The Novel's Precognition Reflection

does your product use or challenge conventions, and how does it represent social groups or issues?
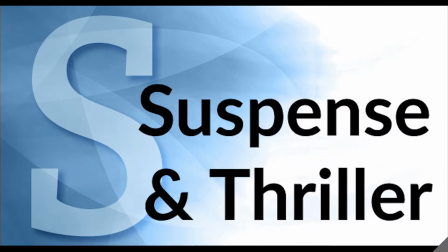0:19 To begin with, the genre of our film falls under the suspense thriller category.
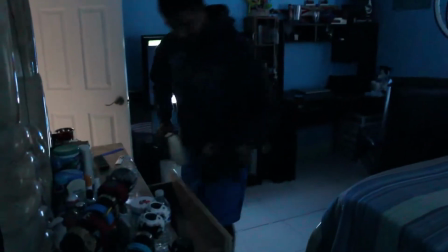0:25 While creating this film opening, my partner and I focused on conventions,
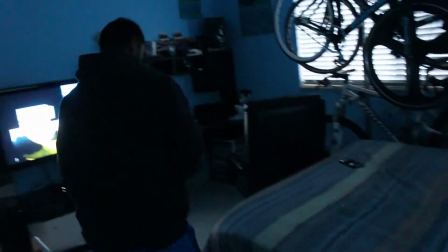0:30 including sound, lighting, camera movements, and editing.
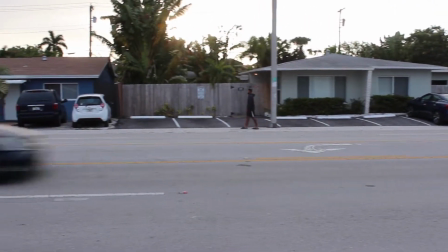0:35 The first shot in our film opening was an establishing shot of the house where the main character resides.
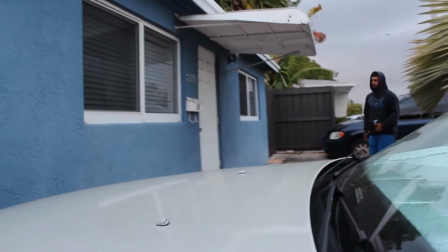0:42 In the early scenes, a mysterious character wearing a hoodie approaches the house.
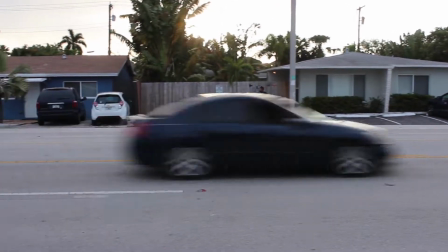0:49 The establishing shot purposely focused on the house and commenced tilting upwards to the sky during the sunset hours,
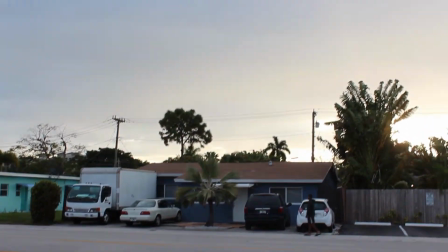0:58 where the lighting was clear for filming but presented a cloudy tint, darkening the scenes that were filmed outside.
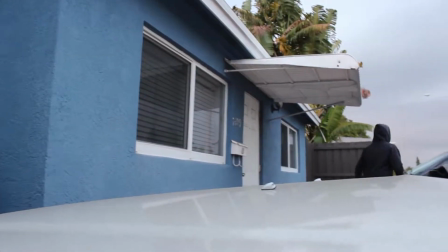1:08 This helped with concealing the mysterious character's identity,
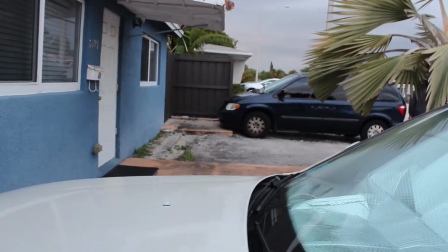1:12 creating an eerie tone within the first 20 seconds of our film opening.
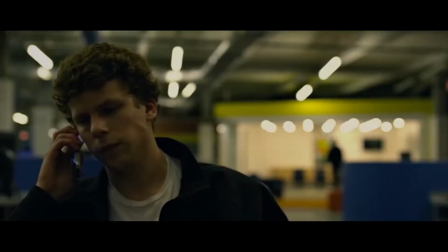1:18 Throughout our film opening, we varied our use of lighting from bright to cloudy to dim and completely black.
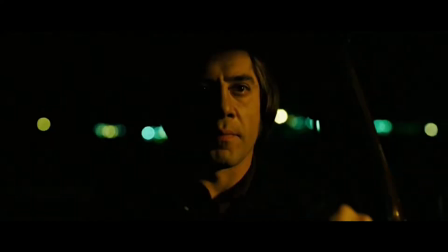1:26 The earlier scenes within the first minute of our film opening consistently used dim lighting,
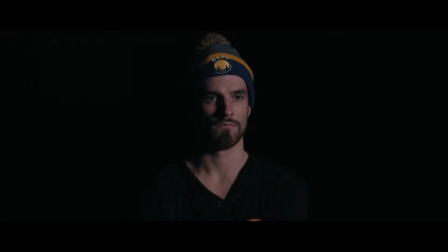1:33 adding to the airy atmosphere, and as our film progressed,
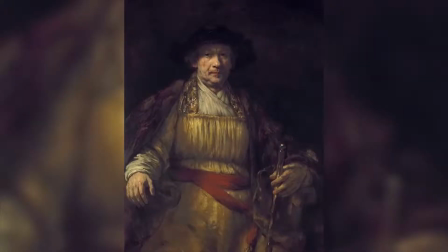1:38 the use of dark lighting in the background of scenes and completely black in the transition between clips
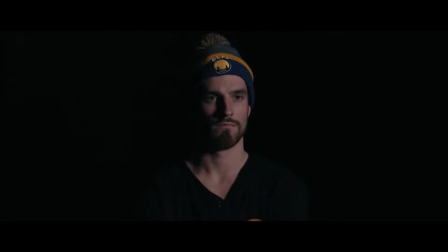1:46 created mixed emotions of both fear and suspense among viewers.
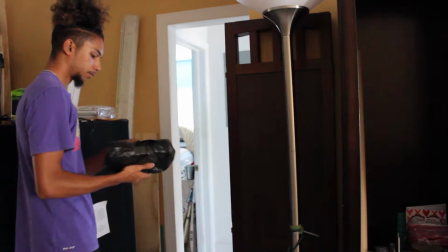1:53 Moving on to the sound, my partner and I agreed to make use of both diegetic and non-diegetic sound within our film.
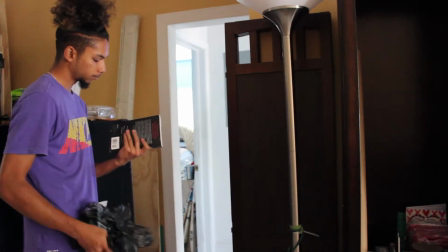2:02 The use of non-diegetic sound had a major impact on the overall tone of our film,
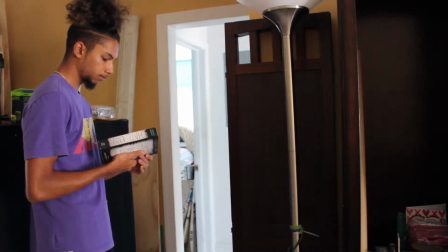2:08 as the soundtrack that we used began with a slow rhythm that created a nervous feeling,
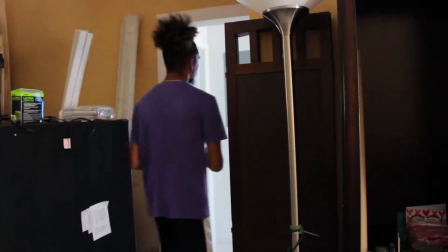2:14 causing viewers to grow more and more agitated as the speed and tension of the music ramped up.
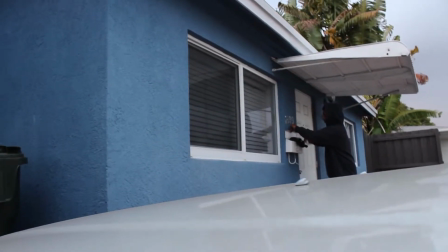2:22 Towards the climax, we decided to retain certain diegetic sounds like knocking on doors,
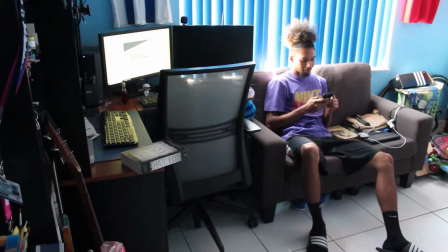2:29 doors closing, things hitting the floor,
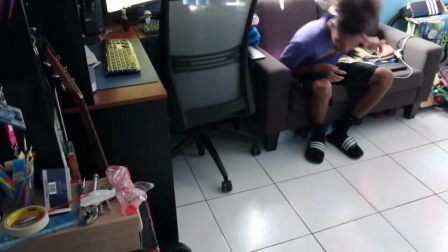2:32 and pages turning to keep that sense of realism and connection between the film and the viewers.
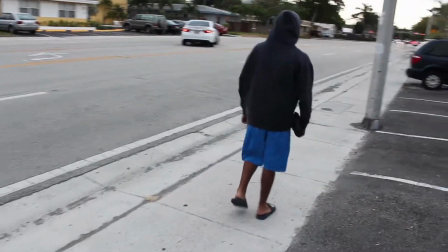2:40 Challenging the convention of steady camera shots, we decided to make use of handheld camera movements that created an uneasy feeling,
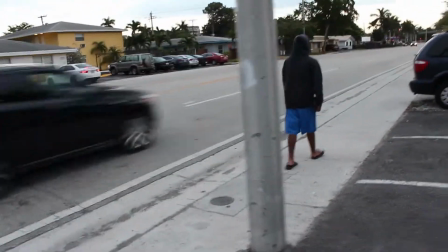2:50 fitting right into the suspense aspect of our film.
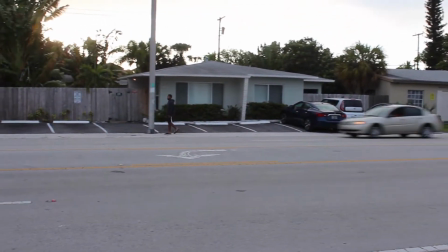2:54 To keep things uniform within the early scenes of the opening, we used fading transitions to go along with the nervously slow music. However, as the music grew climatic, we made a few jump cut edits to roughen up the smoothness of our film,
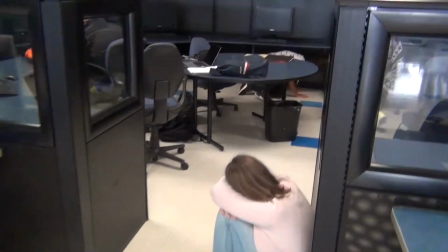3:11 which quickly delivered a high dosage of anxiety.
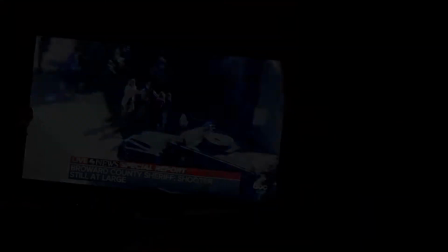3:15 As the sound of gunshots rang through the classroom, this unfortunately is an exceptionally grave issue in the United States,
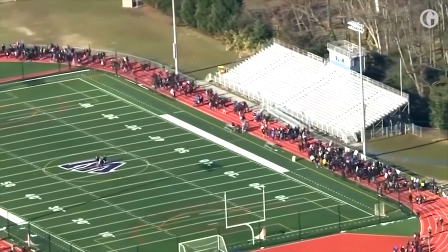3:25 with 23 school shootings having taken place in the last school year alone,
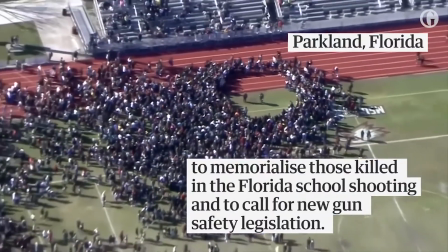3:29 with the Marjory Stoneman Douglas incident having hit so close to home within my very school district.
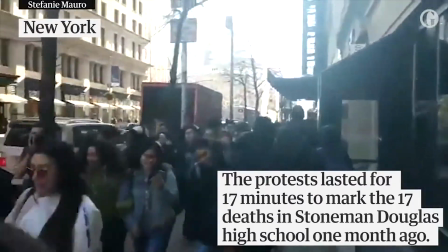3:36 My partner and I decided to use a film opening as an outlet to shine a little more light towards this ongoing issue in the United States. How does your product engage with audience, and how would it be distributed as a real media text?
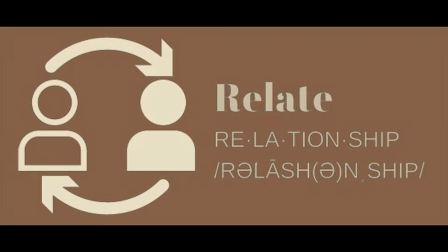3:56 People are familiar with the topic of interest and will be able to relate to events occurring on screen,
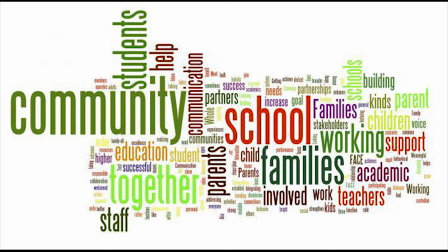4:02 since we incorporated a real issue that is currently devastating families, schools, and communities across the United States.